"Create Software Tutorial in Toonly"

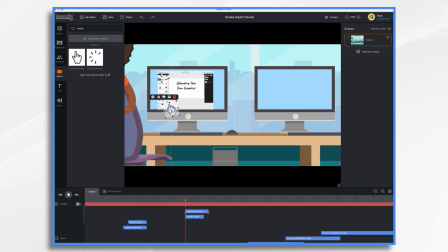[8:11]
So now I'm just going to move them down. I want to say there's a setting where it's doing snap to. There we go. Settings. Snap objects right here. I'm going to turn that off.
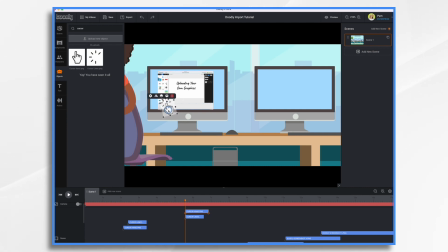[8:26]
And now you'll notice I have a lot more control in the positioning of these. Okay. So now let's move these guys over and let's see what that's going to look like.
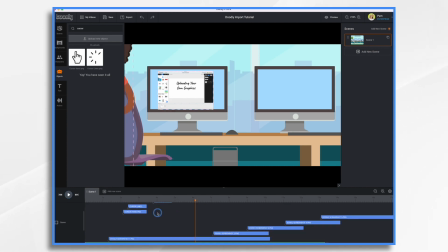[8:43]
Okay, that's fine. So my hands tell me where I'm supposed to click. So now I've got these hands, these cursors that I can copy and paste throughout the video. So now that this one is on, where are they gonna click?
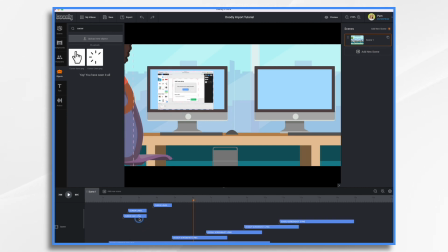[9:01]
Let's just go ahead and control V. Gonna click, and that is it. It's there.
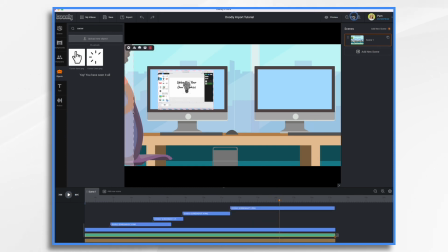[9:19]
That's the end. Now let's go back to our normal view here, 100%.
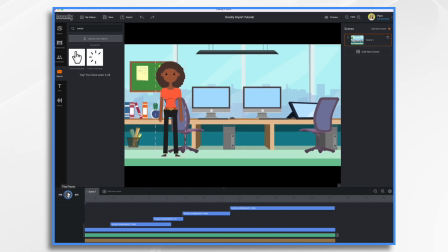[9:27]
And if we watch the video, there she is. All this is happening behind her, and you can't really see what's going on. So I do want to zoom in on our computer screen. So how do we do that?
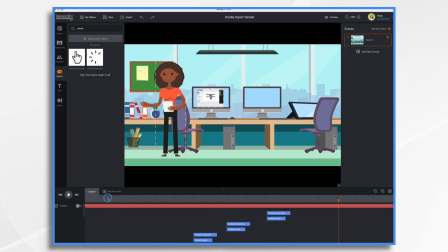[9:45]
Well, let's go over here. Let's put our cursor where we want this zoom to happen, first of all. So go play. Hi, okay, boom, right here. Right in here. So let's turn our camera on. So right here, it's now on.
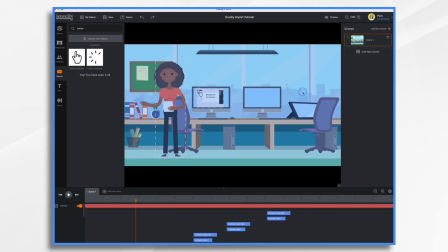[10:04]
And our screen looks a little different now, doesn't it? So what does that mean?
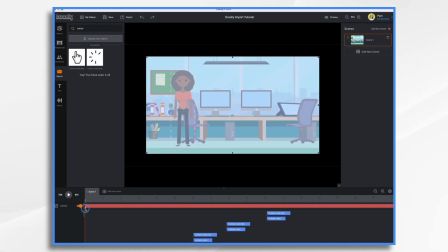[10:09]
If we click here at the very beginning, you see we have some controls.
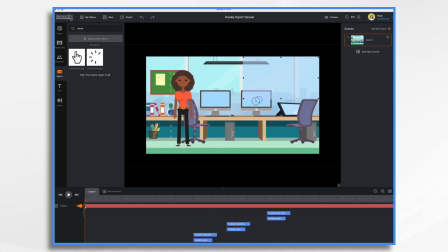[10:15]
Okay, and this is where our camera is located.
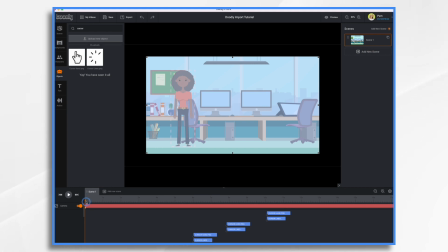[10:21]
So at the very beginning, we want it full screen. And then at some point, we want to zoom in.
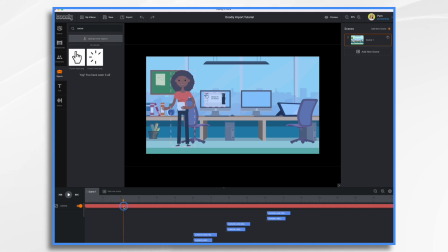[10:29]
So like right about here. So you place your playhead where you want it. You can double click, okay? And that puts a keyframe there.
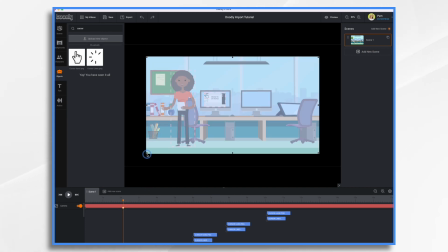[10:39]
And now if you click that keyframe, you can tell your camera what you want it to do.
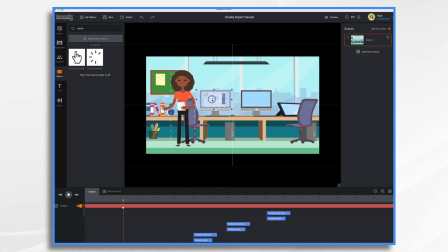[10:46]
So we want to zoom in right here on this. And something like that will be fine. So let's go to the beginning. And here we are, full screen, and then we zoom in, okay? Now, if we don't like that, we can drag this over so it's not quite so abrupt.
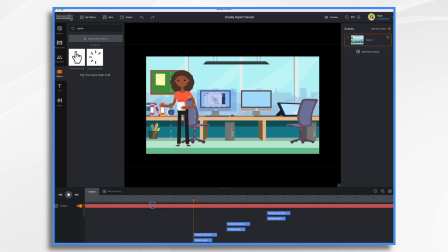[11:03]
We're gonna make it to like 3.5 seconds. So that should give us enough time to see our woman and then get in on the action here, okay? Now, you notice it's now zooming out.
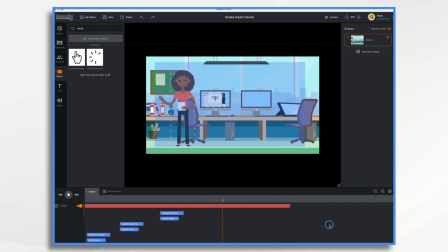[11:21]
It's because at the very end, there is also a keyframe here saying to zoom back out. So what we can do is we can click on this keyframe and just make it the same size and position so that that doesn't happen.
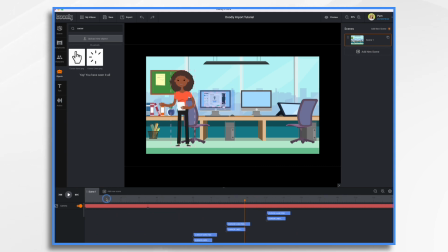[11:40]
So there'll be a little bit of movement, but I think that'll be okay. So let's just take a look.
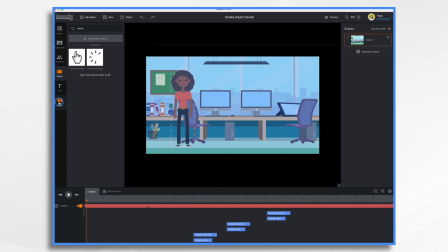[11:55]
Yeah, that's going to be fine. If we wanted, we could add a voiceover and, or some music. In this example, I think it's self-explanatory, just having the hands do it. So let's just find some music. So you click on audio, and then down here under Toonly Audios, you have some royalty-free music.
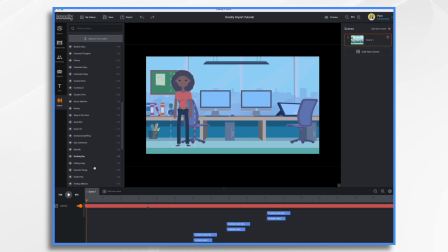[12:15]
And you can just pick a song that you like and add it to your video.